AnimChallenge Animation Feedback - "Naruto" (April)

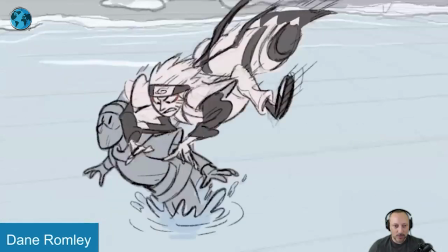[19:36]
There's a lot of really cool stuff there.
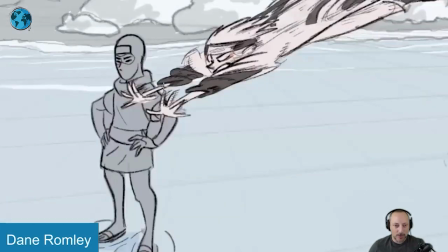[19:39]
Now, because it's 2D, i'm gonna say things where it would be cool to have the hand behind the character but you know there are also
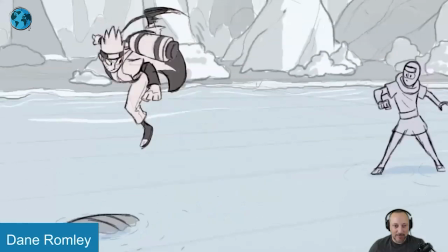[19:48]
limitations and things that i am not accustomed to or i mean like
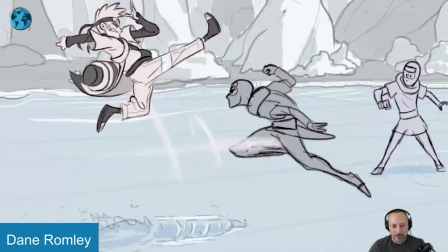[19:52]
i'm not doing 2d i'm a 3d person so there would be things like the water
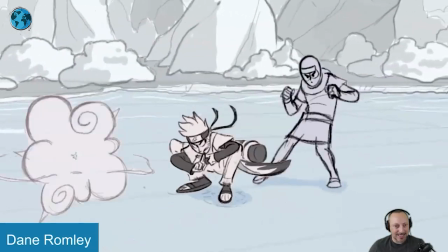[19:57]
behind the foot so it's like picky things like that that is just not my
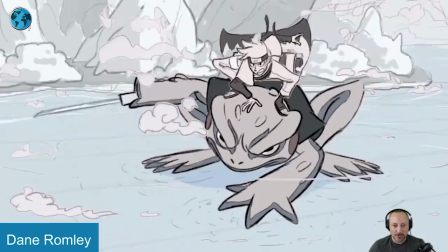[20:01]
wheelhouse but i just had to mention certain things just because of detail
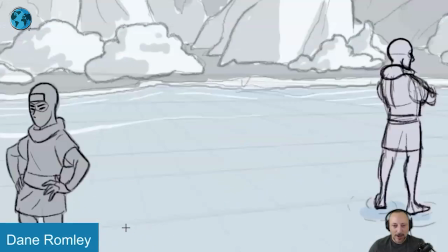[20:06]
because there's already so much cool stuff in there other than that i love
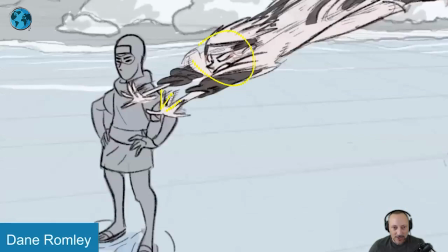[20:11]
the face i love the stretch of the hand pose here the grouping
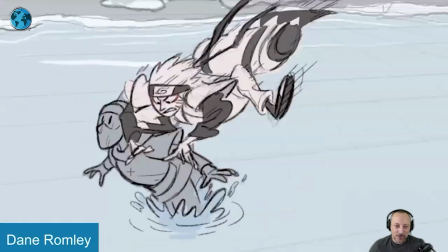[20:16]
and just the poses and the designs are super cool again it's just it's just confusing to me when this is in front of it would have been nice to layer this in comp but again this is me talking about something that i usually don't do but the cool thing about 2d is that
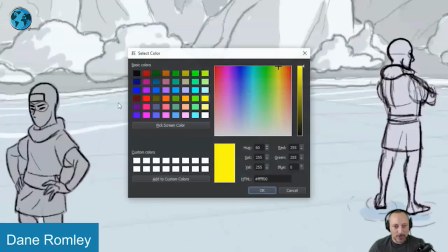[20:33]
you get stuff like this again skip back to that later maybe I should switch colors again here it's a bit more visible but
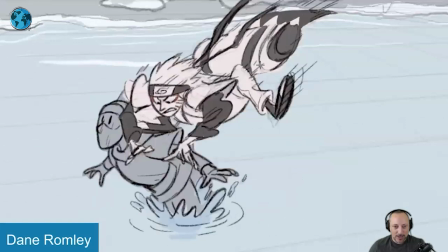[20:39]
I just mainly want to go through it frame by frame just because of the awesomeness because you got you got cool posing right off the bat with a lot of energy interaction with the environment quick one frame change in there and then you got all the coolness
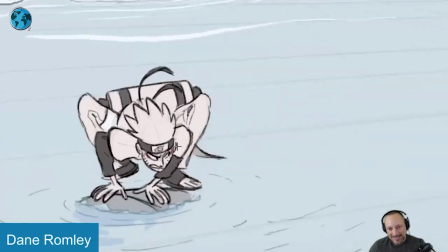[20:54]
of this that you can animate I love that there's that look and lean towards where we're going communicating I'm going to go this way before
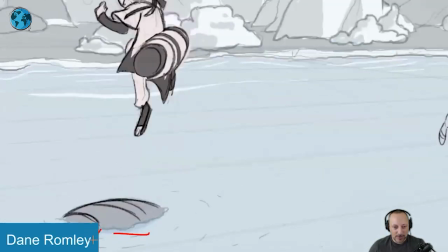[21:04]
jumping up and you can see here a little bit of ripples and then that underneath that's to me the cool stuff in 2d i mean all that
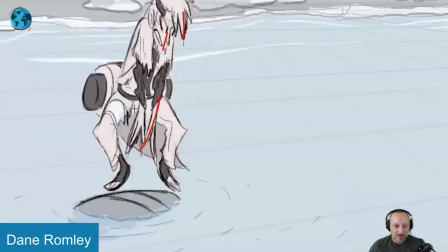[21:12]
stuff is just great such a pain to add in 3d then you got awesome look at that the shapes here there's really not much i can
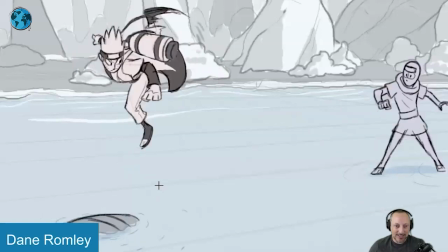[21:20]
say in terms of animations i really really like this so it's going to be more a an appreciation critique in terms of this is just the awesomeness you can do in 2d
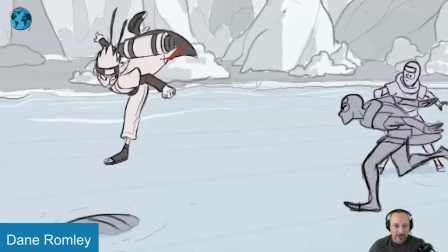[21:29]
also love that how this all kind of rests while that is going into a faster move that's awesome look at that
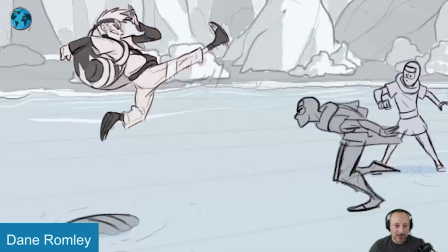[21:38]
look at that face picky thing i would probably keep that arm clear so it's not overlapping because we're resting on that moment
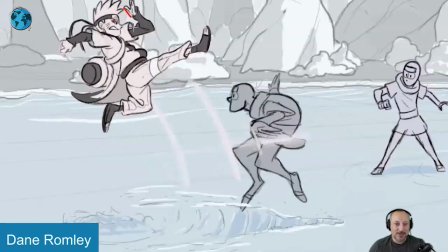[21:45]
and it's just ever so slightly tangent and just a bit too close i would keep that a
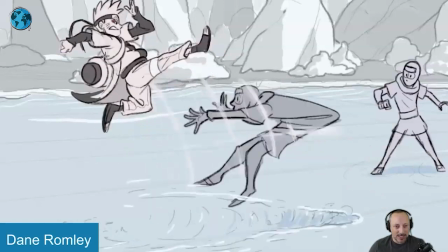[21:50]
bit cleaner and then the only thing i would say that arm gets to
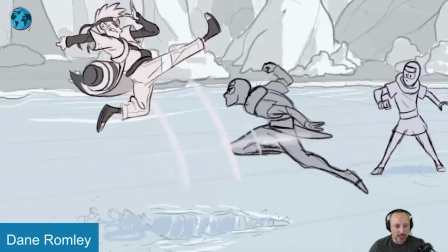[21:55]
be very short in those poses compared to this the structure of that arm
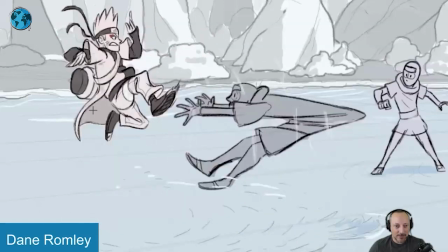[21:59]
so maybe watch out for that it's great when we got that drag in the finger
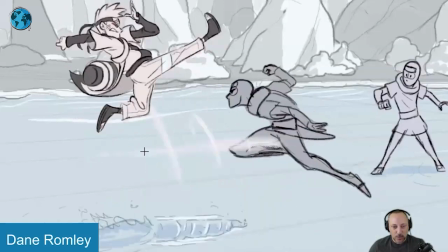[22:05]
love that it's a it's a delayed punch i love this here into that and now you see this and that I love that.
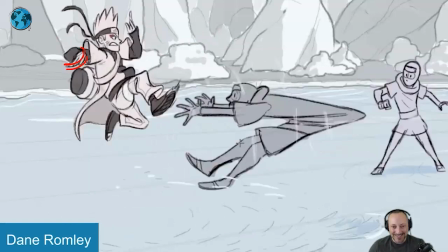[22:16]
So cool. Massive impact. Pop into that.
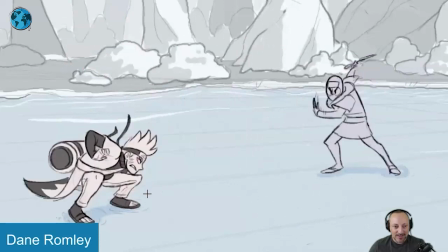[22:21]
It's great. And then landing on the water. Resting on there. Which makes you think here. This guy.
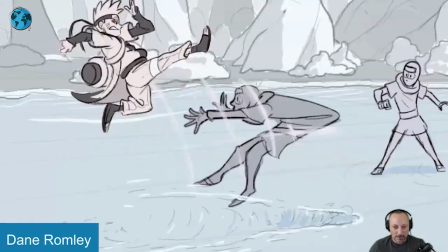[22:33]
They're standing. But then he is deeper in the water. And now they're both standing on the water.
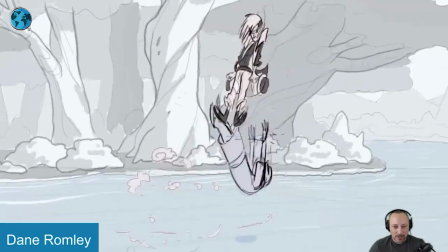[22:40]
And now he goes. On the water.
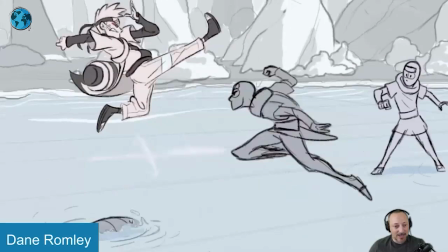[22:44]
slightly confused at the same time i've never watched that show i'm i'm massively not aware of the characters the powers and what's going on just
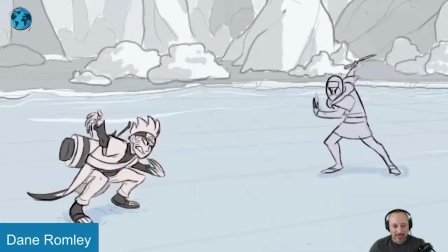[22:54]
throwing that out there but that's cool look at this again the drag in the finger ray
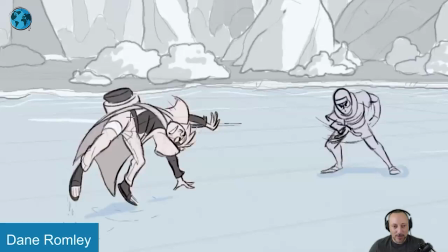[22:59]
poses here i love that that hand pose really nice lines and
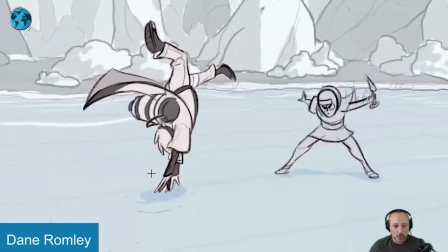[23:03]
just the detail in all of this really neat in terms of the
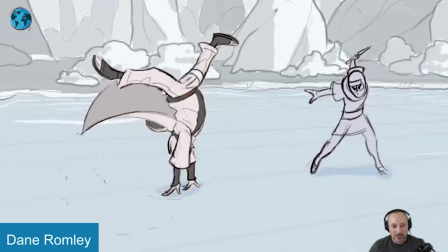[23:09]
complexity of that turn right clean poses really nice shapes and it's still going into a
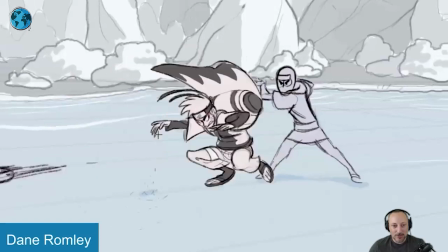[23:15]
turn this is so complicated with all that stuff here to continue to draw here i
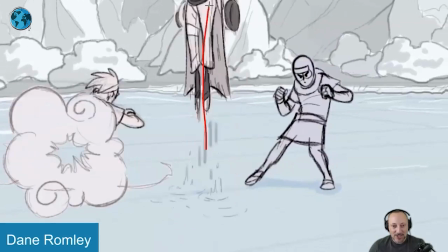[23:21]
love that we have this coming up here follows but
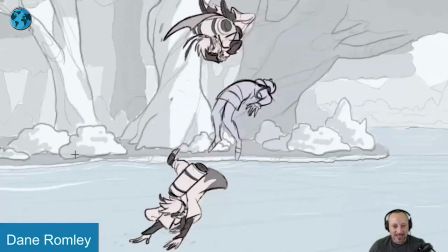[23:26]
then him coming in and appearing into that moment now into multiple characters i have other ones i'm going to critique where multiple
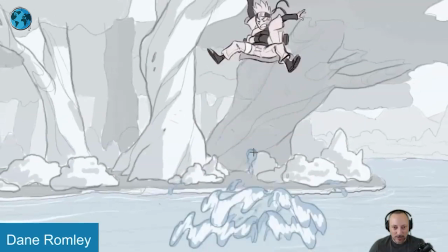[23:34]
characters come into play there so cool though and then this and this is what i wanted to frame through it look at that you got that awesome hold again really nice silhouette again into this love all these streets you that hold
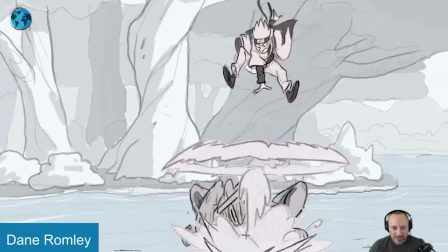[23:48]
into this and i love how it influences there or influences it comes out of
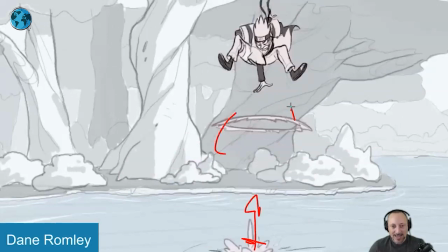[23:53]
that but you got the combination of coming out this way and that coming down into this look
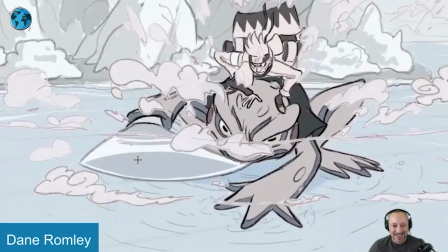[23:59]
at this yeah and then grabs the sword come on this
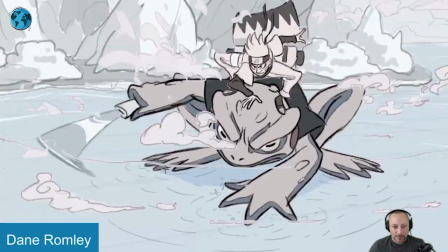[24:04]
is great so cool i love this just overall so much awesome in this
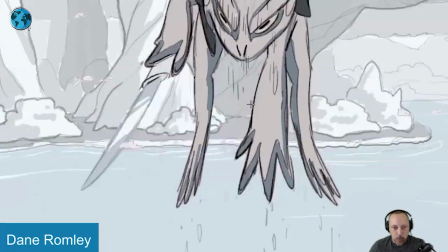[24:10]
also the cool thing of that land then you still have delay
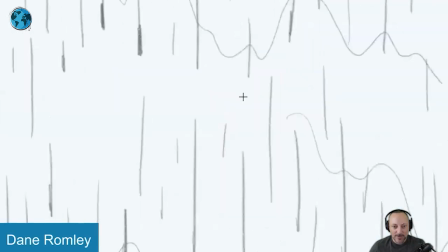[24:16]
oh that second reaction here into the cloth into into all of this it's
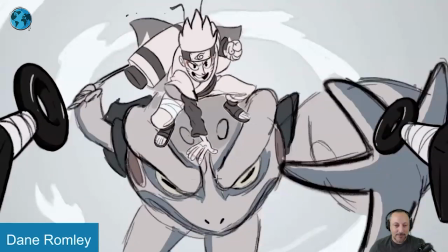[24:22]
great too yeah to me it's just picky thing i would take these and animate
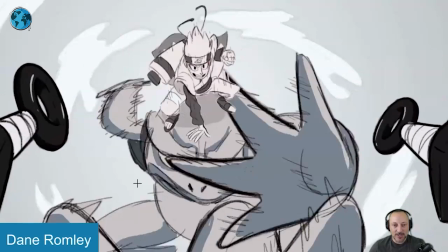[24:27]
a bit faster, they feel just ever so slightly slow, just timing wise.
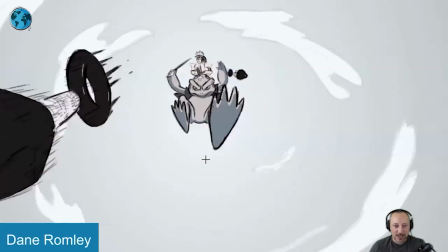[24:33]
It feels like we can just snap those into those corners. And we got that here in the ending is great too.
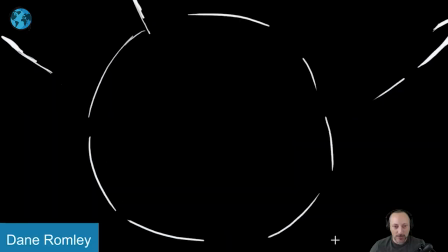[24:41]
Let's go back into this. It's so cool. Let's watch this again.
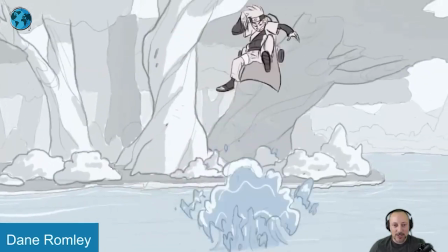[24:46]
The timing is great. You got awesome poses. The rhythm is cool. And also the movement of the camera.
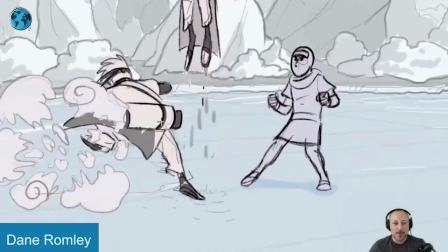[24:52]
We're getting into this where we go and zoom out in a little bit and it opens up. still everything for some pan and tilt it's
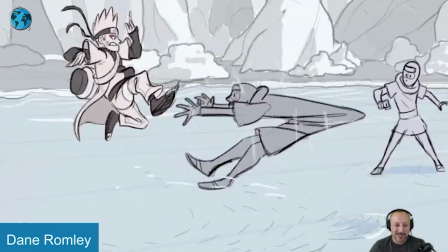[25:00]
great it just has a lot of really great energy to it it's an awesome shot that's all i can say not sure how i can add anything uh
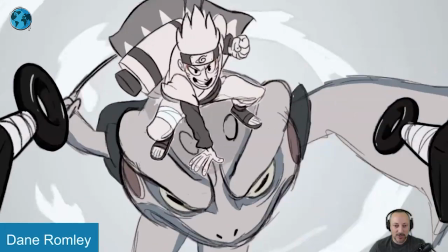[25:07]
more in terms of critique it's just really really cool so yeah i'll leave it at that it's awesomeness all around
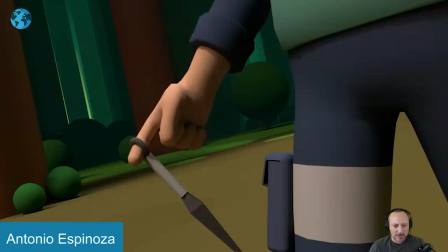[25:14]
all righty as always i'll put this in full there is sound
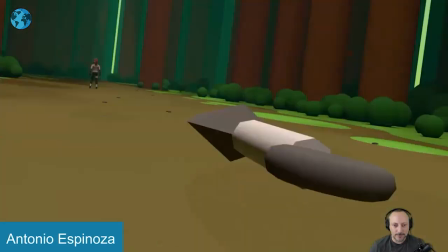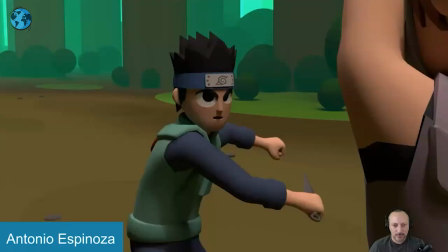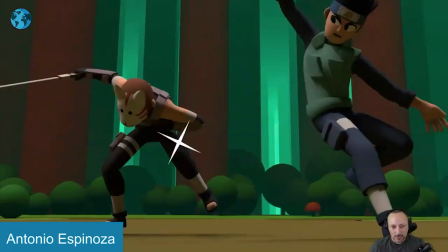[25:29]
so good let's go back here to sound i love that i'm listening to it with headphones
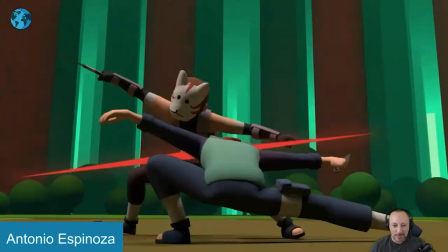[25:36]
clearly as you can see me, but the whooshing sounds,
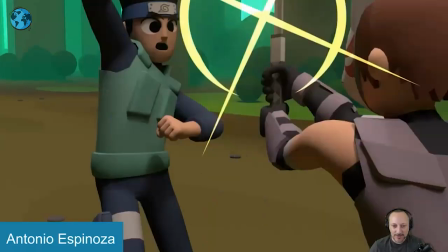[25:43]
it does have an extra amount of bass. So good. It sounds really great.
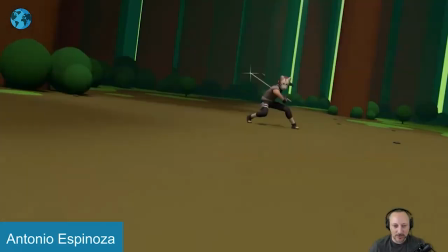[25:48]
The sound design is really great.
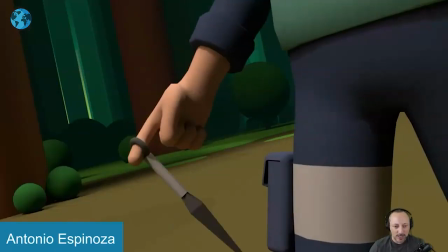[25:52]
It's just enough, just enough in there. The sound, the music is great too. I'm gonna turn this off and there's a lot to cover.
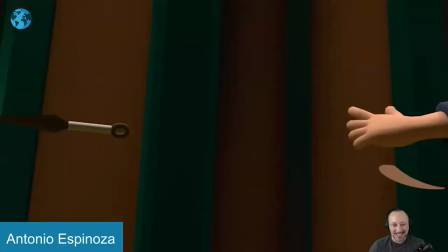[26:00]
It's mainly awesome. It's not like I have a lot to say in terms of fixes.